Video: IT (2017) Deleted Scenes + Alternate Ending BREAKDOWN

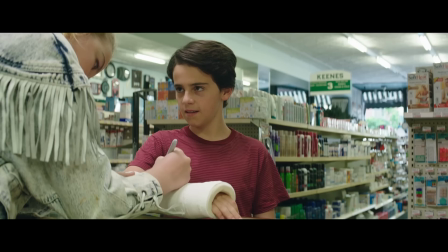8:00 As he's about to leave, she offers to sign his cast, and Eddie awkwardly returns,
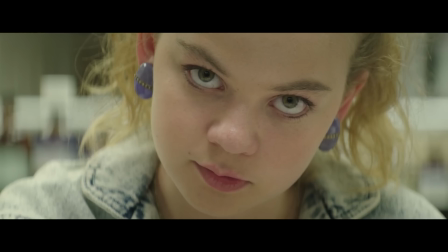8:04 both sitting there silently while she smacks gum and signs something on his cast, then finishes writing, pulling out her gum and sticking it on the cast,
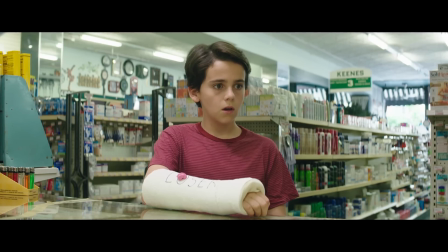8:12 revealing she wrote loser in huge letters, which we see he later changes to lover.
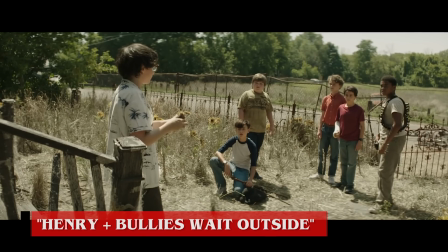8:17 Even though this scene is incredibly short, clocking at a mere 26 seconds. It's surprisingly important and adds a much darker layer to the movie.
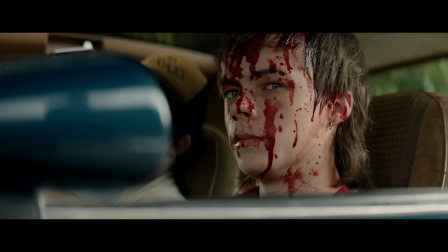8:26 Right before the losers head into Nybolt for their final battle with It, outside nearby, Henry is sitting in Belch's car watching them, his face covered in blood. Like lambs to a slaughter, right guys? He creepily says, asking his friends, then revealing both of them with their throat slit sitting dead in the car.
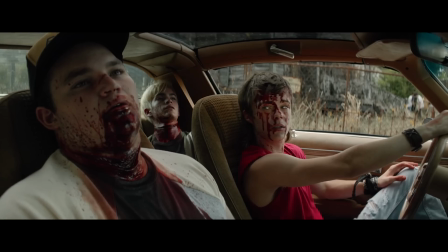8:43 Whoa! We already knew that Henry had lost it since he had just killed his father, but we see his actually become much more demented, openly killing his friends.
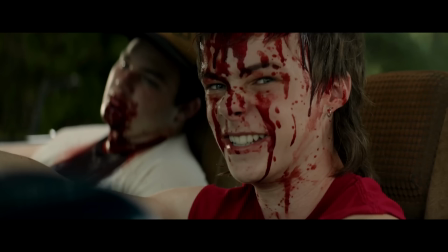8:52 It's interesting as this truly shows us how under the influence of it, Henry is at this point. And the impact of seeing that he murdered his friends before he heads inside and attacks Mike would have made the whole scene much more intense.
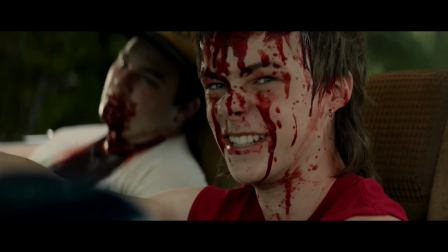9:05 Regardless, this absolutely should have been left in and was one moment that I was genuinely shocked upon seeing in the deleted scenes.
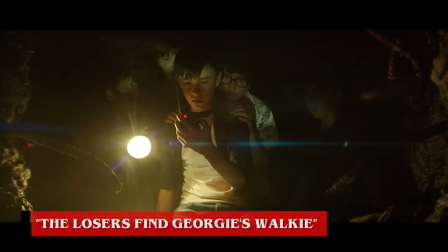9:13 After the losers enter Nibolt and descend into the well, they come across tunnels scattered with the belongings of the many children it has taken over the years.
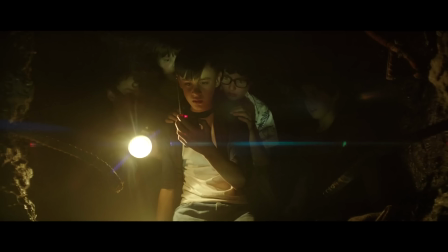9:22 And amongst them, they find Georgie's walkie-talkie, which Bill picks up, staring at it emotionally as it starts to crackle. This small beat actually does add quite a bit, as the entirety of Bill's journey is to find out what happened to his brother.
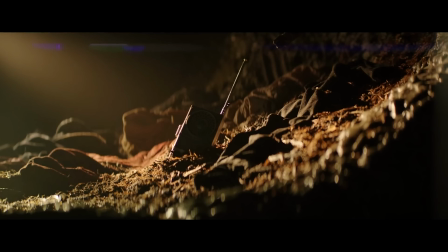9:36 That's why there is also the chance that Pennywise left the walkie specifically for them to find, luring them deeper into the sewer for answers about Georgie. I also like it as it somewhat addresses the many objects that litter its lair from as many victims. All of these belong to different kids taken by Pennywise, and Georgie is only one out of the many.
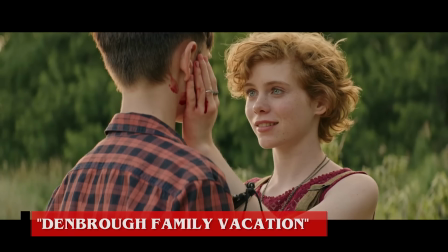9:56 The theatrical ending of the movie does feel a bit abrupt, ending with Bill kissing Beverly and the two saying goodbye.
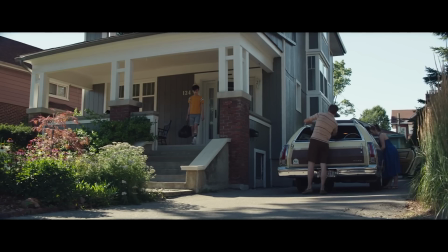10:02 But originally there was an additional scene after this with Bill's family loading up the car, heading out on a family vacation.
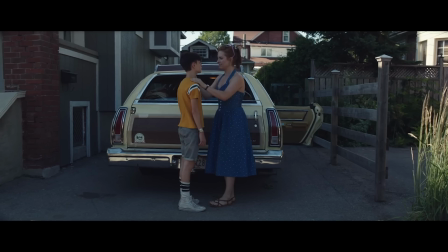10:08 Dad goes inside and mom opens up to Bill having a moment of catharsis after their tension scene earlier. She tells Bill that wherever they're going she knows it's not Arcadia and already getting emotional says maybe we can make some new memories, just us.
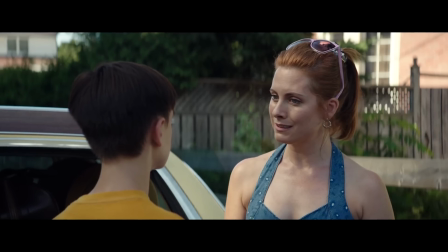10:23 This pays off on the earlier deleted scene with Bill wanting to try to bring the family together by going to Arcadia, his brother's favorite spot they all must have gone to many times. And here we see his mom is finally starting to move on after losing Georgie and trying to rebuild some kind of happiness.
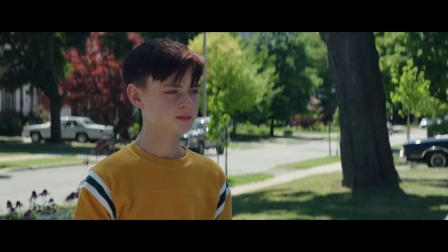10:39 And for Bill, this hope of moving on is important too, as he desperately hoped to find his brother, only to lose him to It. Bill is silent after talking with his mom, but we can see he is still affected by losing Georgie,
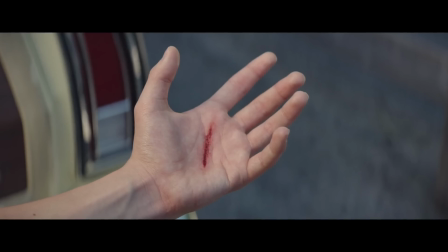10:51 and stares down at his hand looking at the fresh cut from the blood pact with the other losers, vowing to reunite if It ever returns again.
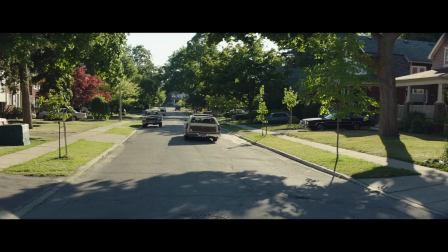10:59 Then the family wagon drives away through the neighborhood and as they pass by we linger on a storm drain accompanied by an ominous growling tone
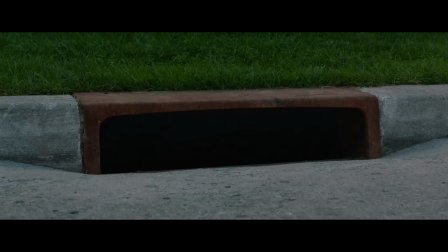11:07 and a few drops of rain begin to fall alluding that the battle with pennywise is far from over i have to say this version of the ending feels
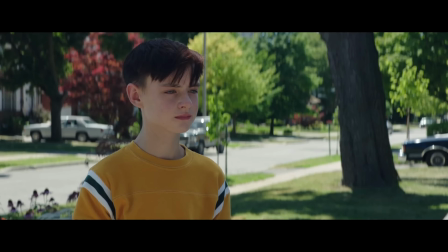11:16 a lot more complete and emotionally conclusive for the reasons we've seen as we see here bill will eventually be able to move on and have a normal life after encountering it even though he inevitably will be drawn back in as an adult Shoulda left this one in there, Andy. That'll wrap it up for my breakdown of the deleted scenes we've gotten so far for the new IT. Like I said, they don't necessarily change the whole film, but everything cut was still strong material that added more to the movie.
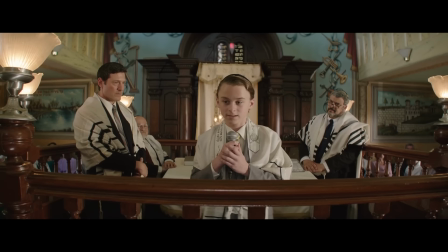11:41 In particular, the scenes with Bill's family, Stanley's bar mitzvah speech, and Henry having killed his pals. Though I can understand why they were cut, since the movie already runs over two hours in the theatrical version. Hopefully the next release will include that Pennywise baby-eaten flashback scene so we can finally see how disturbing it really is.
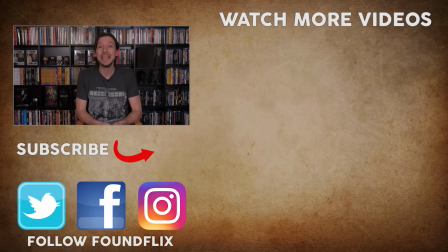12:01 Or maybe an extended dance scene. What did you guys think of the it deleted scenes? Which ones are the most interesting to you? Let me know your thoughts in the comments below.